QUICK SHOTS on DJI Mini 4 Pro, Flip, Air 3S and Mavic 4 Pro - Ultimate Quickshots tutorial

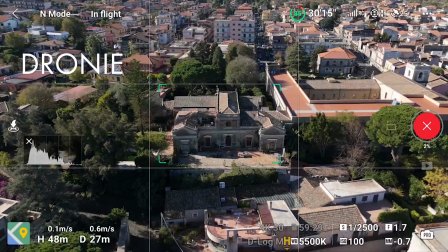248s
Let's start with a short one of 40 meters.
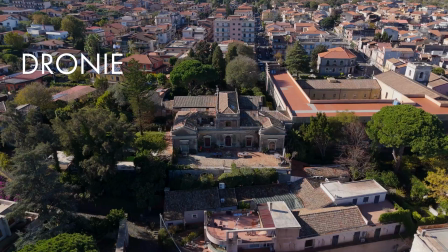252s
After hitting the green shutter, the aircraft will move away from the subject while ascending.
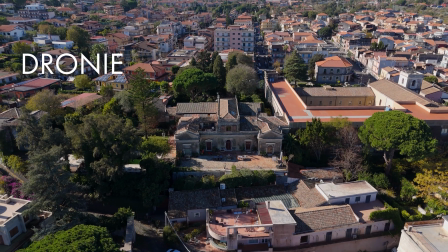258s
It is a perfect move for the ending of a movie.
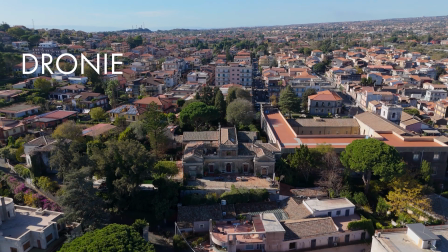261s
A low value is preferable when filming people, while a higher one to show the surrounding of a landmark.
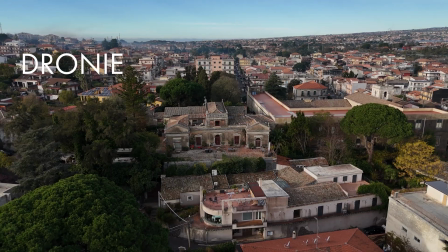272s
This is the result when choosing a distance of 100 meters, which gives a better idea of the location.
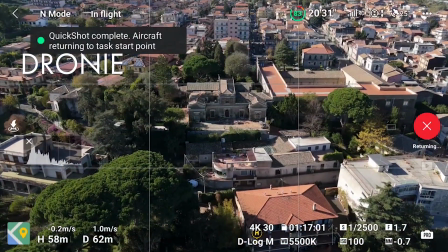283s
At the end of the move, the aircraft returns to the initial position,
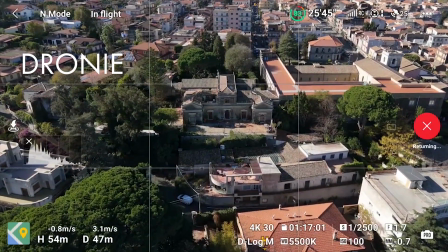287s
which is useful if we want to try a different shot, or the same quick shot with different values.
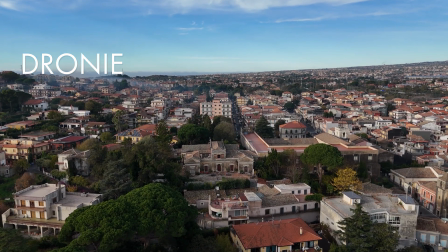296s
It would be helpful to have the option to continue filming during the reverse move.
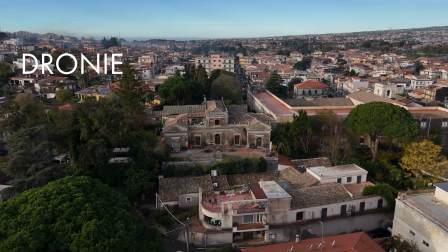302s
For a choice between a flyaway shot and one that moves closer.
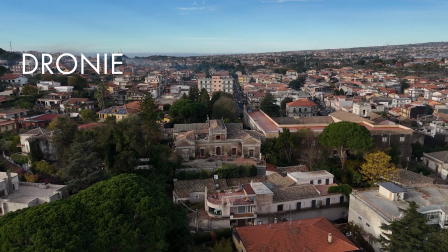309s
It is possible to reverse the move in post-processing if the scene doesn't contain moving elements like cars or people working.
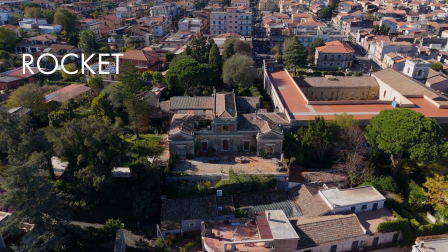320s
With Rocket, the drone ascends and advances while keeping the camera on the target.
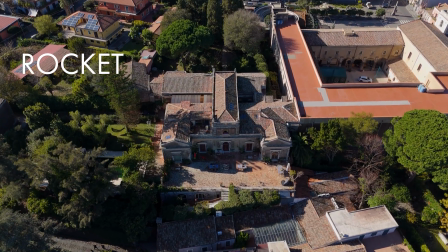327s
The move ends on top of the target with the camera pointing down for a bird's eye view.
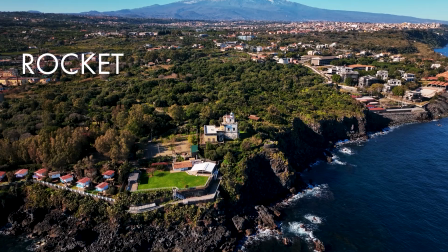334s
It is essentially the crane move, a classic in videography,
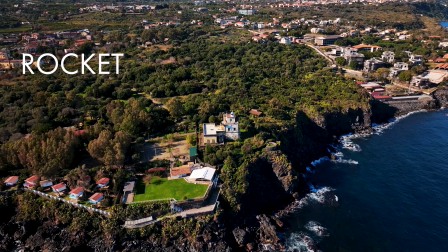338s
useful for showing a landmark or in real estate videography, not a simple move to execute manually.
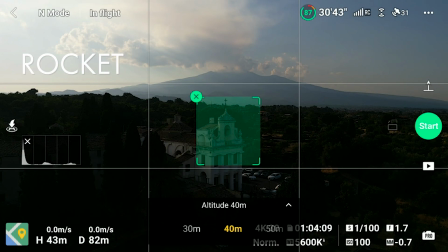347s
We can select the altitude ranging from 30 to 80 meters.
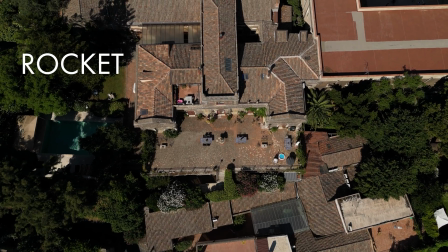352s
Like in drone, it would be useful to keep recording while the aircraft returns to the starting point,
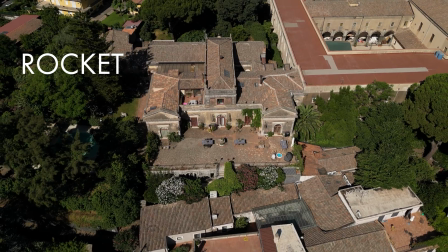359s
thus obtaining a reverse crane, starting on top of the target and moving backward and downward to reveal the background.
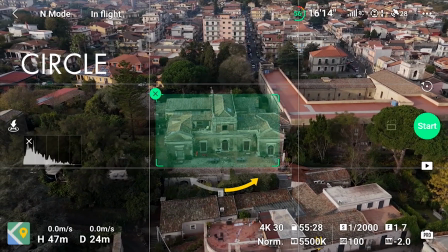369s
Circle is a simplified version of point of interest. The aircraft rotates around the target at a constant distance and height.
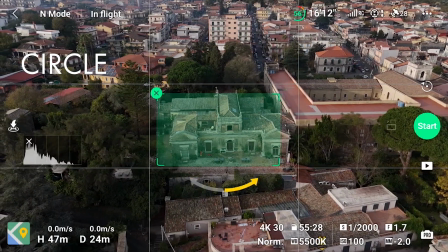378s
We can only set the direction using the yellow arrow.
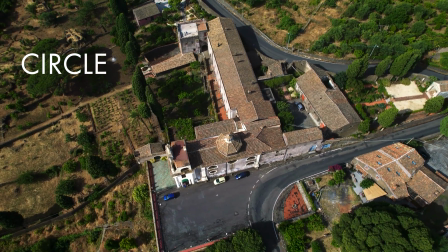382s
I don't find this option very interesting, as with point of interest, we can do the same thing with many more options,
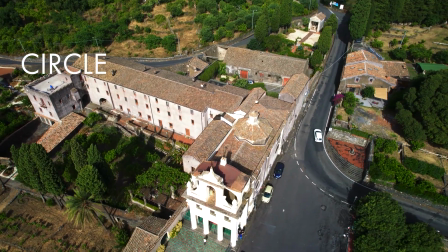390s
including the use of the two sticks of the remote controller to get closer or farther away from the target,
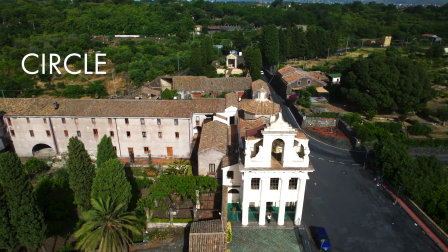396s
and for ascending or descending.
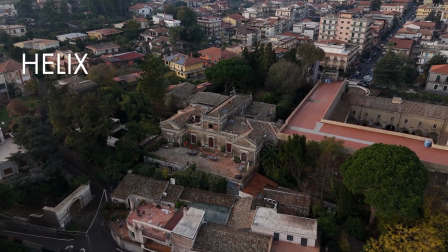403s
Helix is a more dynamic way to reveal the surroundings. The drone orbits around the target while rising in altitude.
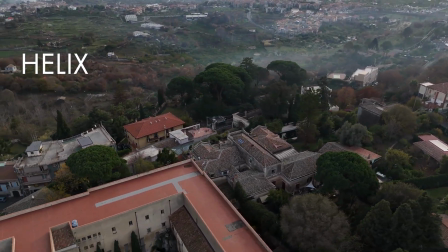413s
We can set the direction of flight and the maximum radius from 10 to 120 meters.
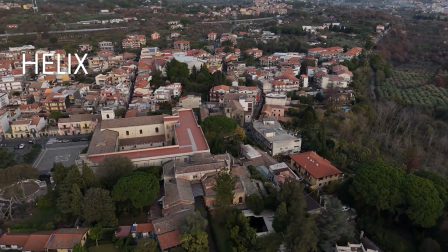421s
If we use the high values and start from a relatively high elevation, we could reach the maximum allowed altitude.
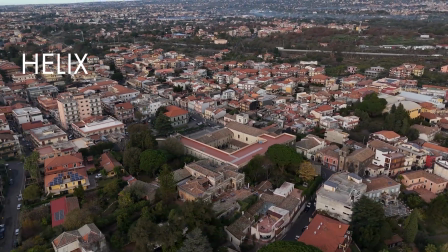428s
In this case, we get an error message and the move is aborted.
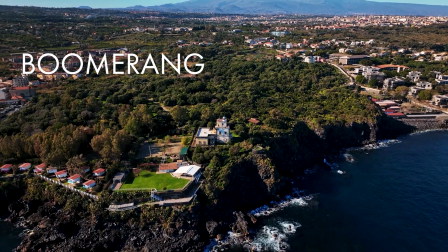437s
With Boomerang, there is no control over the movement. Only the direction of flight can be selected.
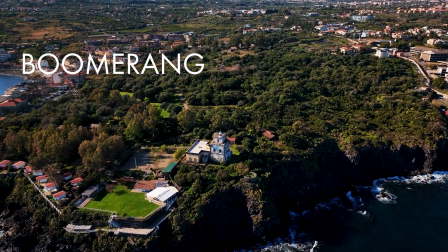444s
The drone flies away from the target while rising in altitude and then returns
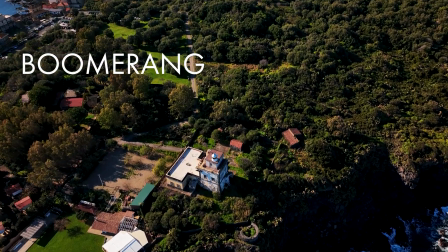449s
on the other side of the target at the same altitude as it was at the beginning of the movement.
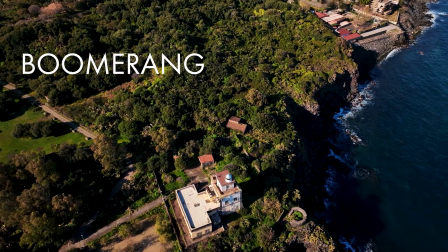455s
It draws a half ellipse around the target.
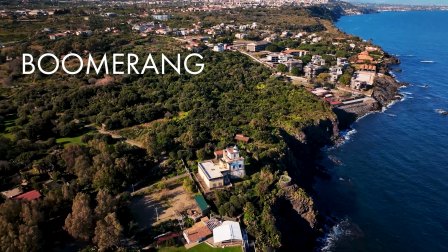458s
It is an excellent move for real estate to showcase a property, not easy to perform manually.
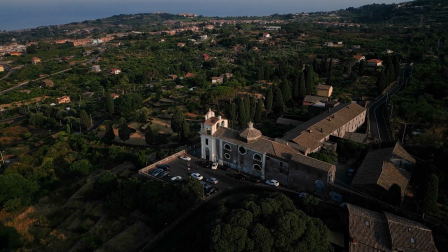467s
Both Boomerang and Helix are quite slow, and it would be beneficial to have some control over the speed.
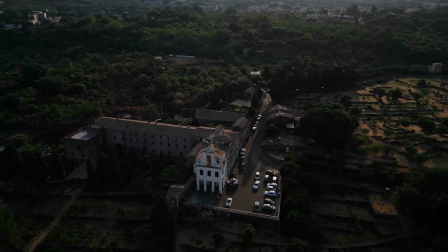475s
It is always possible to speed things up in post-production, but moving subjects like cars, people walking, or waves will look unnatural.
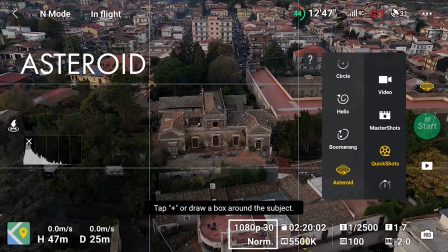486s
In asteroid mode, the aircraft performs a move similar to Rocket, rising in altitude while maintaining the target in the middle of the frame.